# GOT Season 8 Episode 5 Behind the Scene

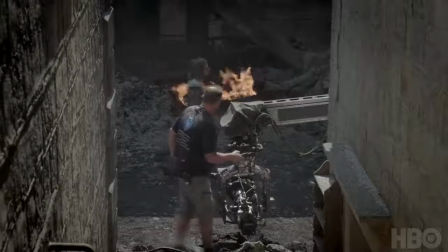1772s
The journey that Aria's taking, heavily inspired by the firebombing of Dresden,
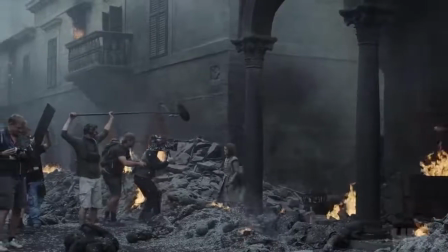1780s
because what it needs to look like is the firebombing of King's Landing.
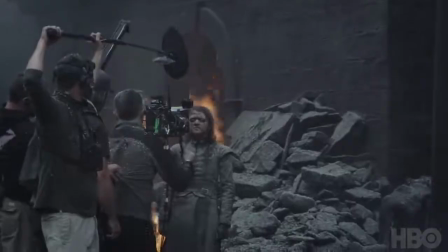1785s
It was interesting to us that we could take a modern reference and map it onto a
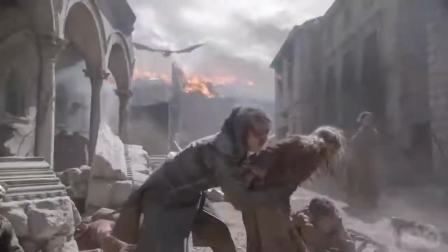1791s
pre-modern situation because we have air firepower in the form of the dragons. If you see some of the photographs, they're terrifying photographs of not just the level of destruction, but there's people walking to work the next day with decapitated heads lying on the ground.
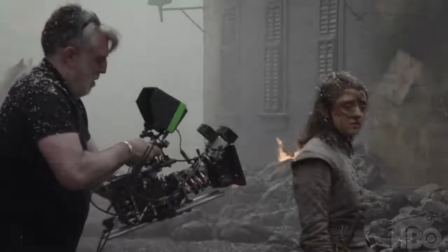1809s
It's a terrifying, terrifying thing. She's seen some awful things, but this is like mass destruction, and it's pretty sickening even for the strongest of people.
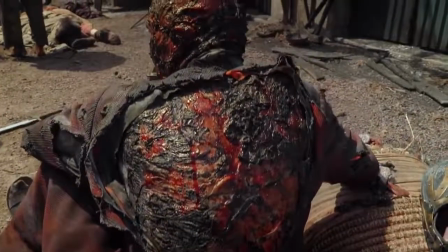1822s
We've been doing many full body burns, some with negative space, some crushed,
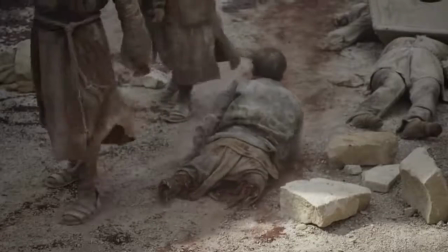1827s
sort of mutilated bodies, extras which are amputees, and we've created severed limbs.
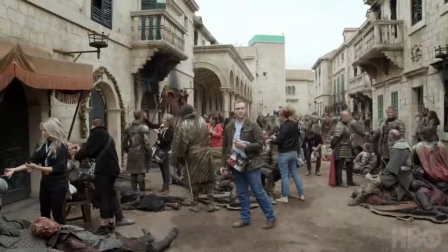1833s
So we've had a team of about 5-6 people on a day-to-day basis.
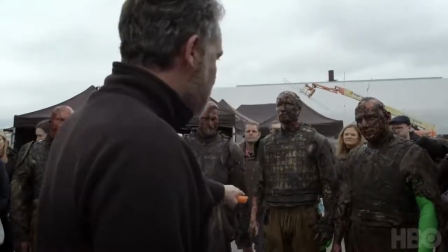1836s
And on some days, Miguel will say, right, I need these guys to have some head injuries, this guy's got his throat slashed, this guy's going to be really badly burnt.
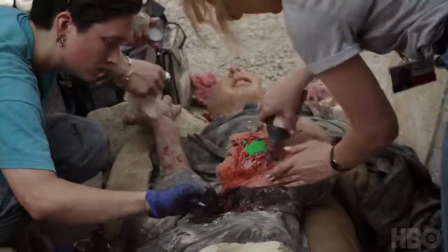1844s
So suddenly our guys just pile in, and we've just got this big jigsaw puzzle of pieces that we've got in our arsenal, and fortunately it seems to have worked out. Now I've got one of my girls walking along and she's got a handful of intestines, and we've got amputees, bless them.
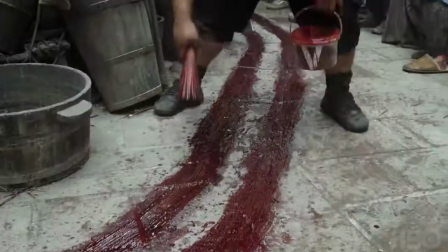1860s
And then you make the ends of the limbs that they have look horrible, and then you make trails of blood where they meant to have thing, and they're screaming horribly.
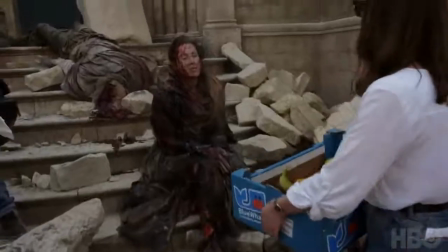1872s
But when they cut, someone's walking around with a box of ice lollies and going, I'm doing an ice lollies, and it's like, nah, I'm all right. What we do for a living is a bit surreal at times, you know.
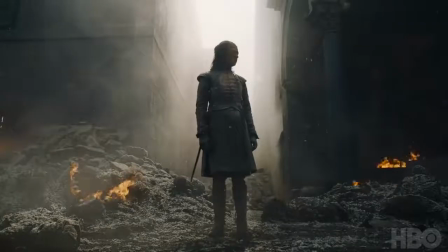It was originally shot to be this really long oneer, and it was actually a decision that Miguel and his editor Tim Porter made as they were cutting it,
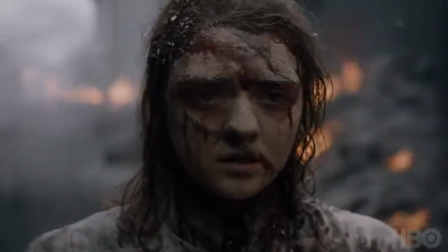1895s
that intercutting the Clegane Bowl and Arya's escape was actually much more emotional and effective than having this
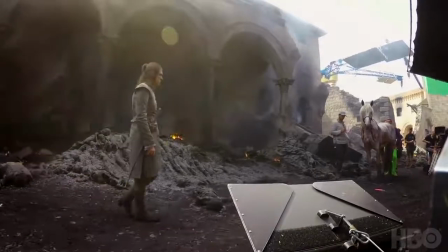1902s
12-minute long oneer and then the fight as two separate pieces.
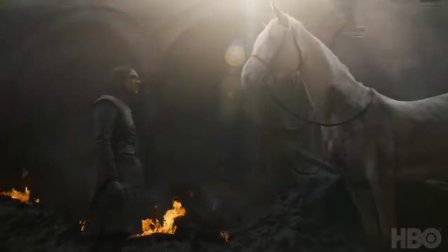1909s
All she's left with is the sound of burning people and the smell of burning flesh.
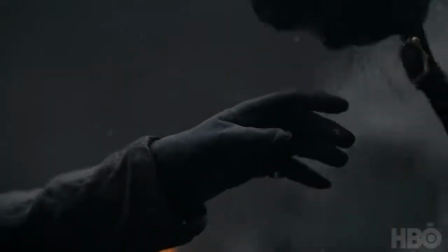1916s
And she sees a white horse because it's symbolic and beautiful. And then she hops on and gallops off and makes it out of the city.
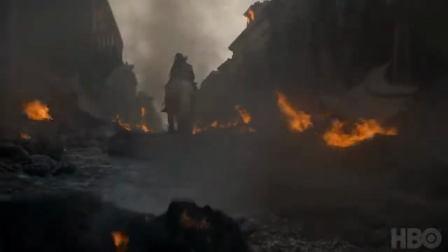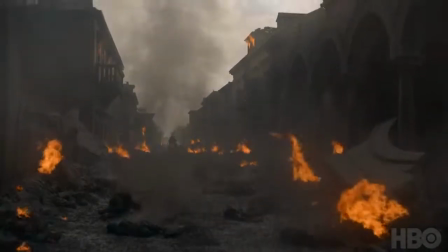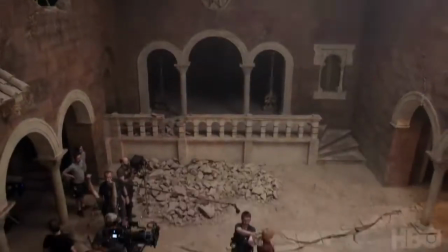1939s '68 Echo, take 1. A, B, and C come on boards.
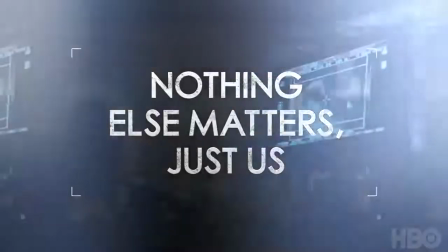1946s D marker.
It's a kind of genuine discovery as she goes along. Each step she takes, something crumbles, something falls, the destruction's unavoidable.
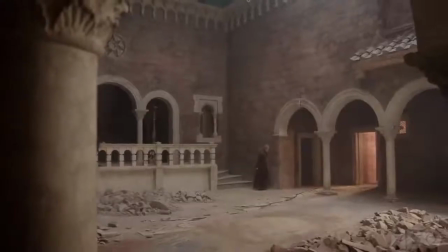1955s
She loses people and finds herself totally alone.
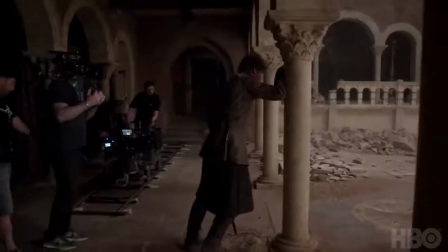1962s
The thing that he has with his sister, which is absolute unconditional love.
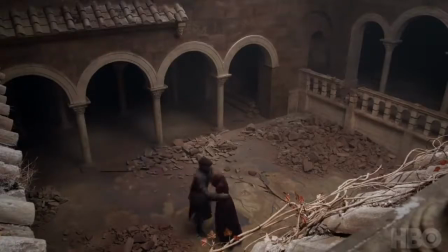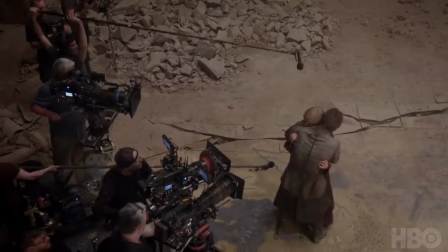1979s He came back for me.
He goes back to her even though he knows that she's going to die.
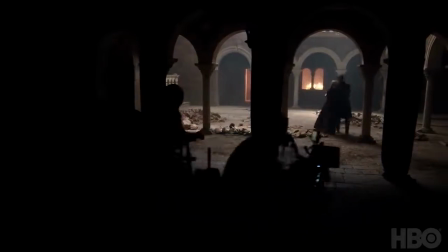1985s
He goes back to her even though he knows that she'll never surrender. He goes back to her just to be there for her.
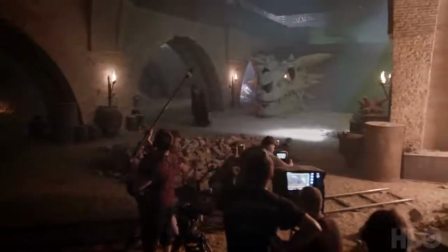1992s
He almost goes back to her, I would say, to prove that he was never going to leave. The skull room, unfortunately, had to be recreated because in order to destroy the space, we had to build it.
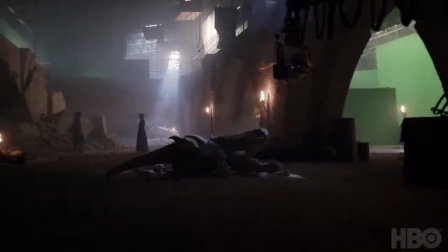2006s
And then a lot of bricks were brought in for it. And we had some big architectural pieces made as well.
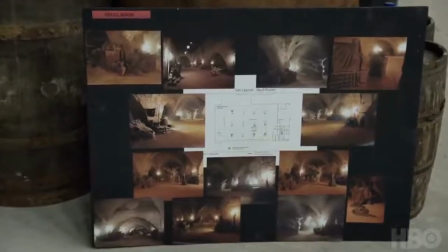2012s
The great thing was I had all of the information about the space. We had already measured it and drawn it.
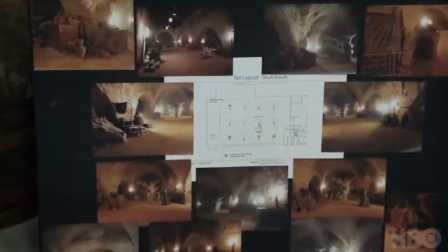2019s
I had all of the photographs of it.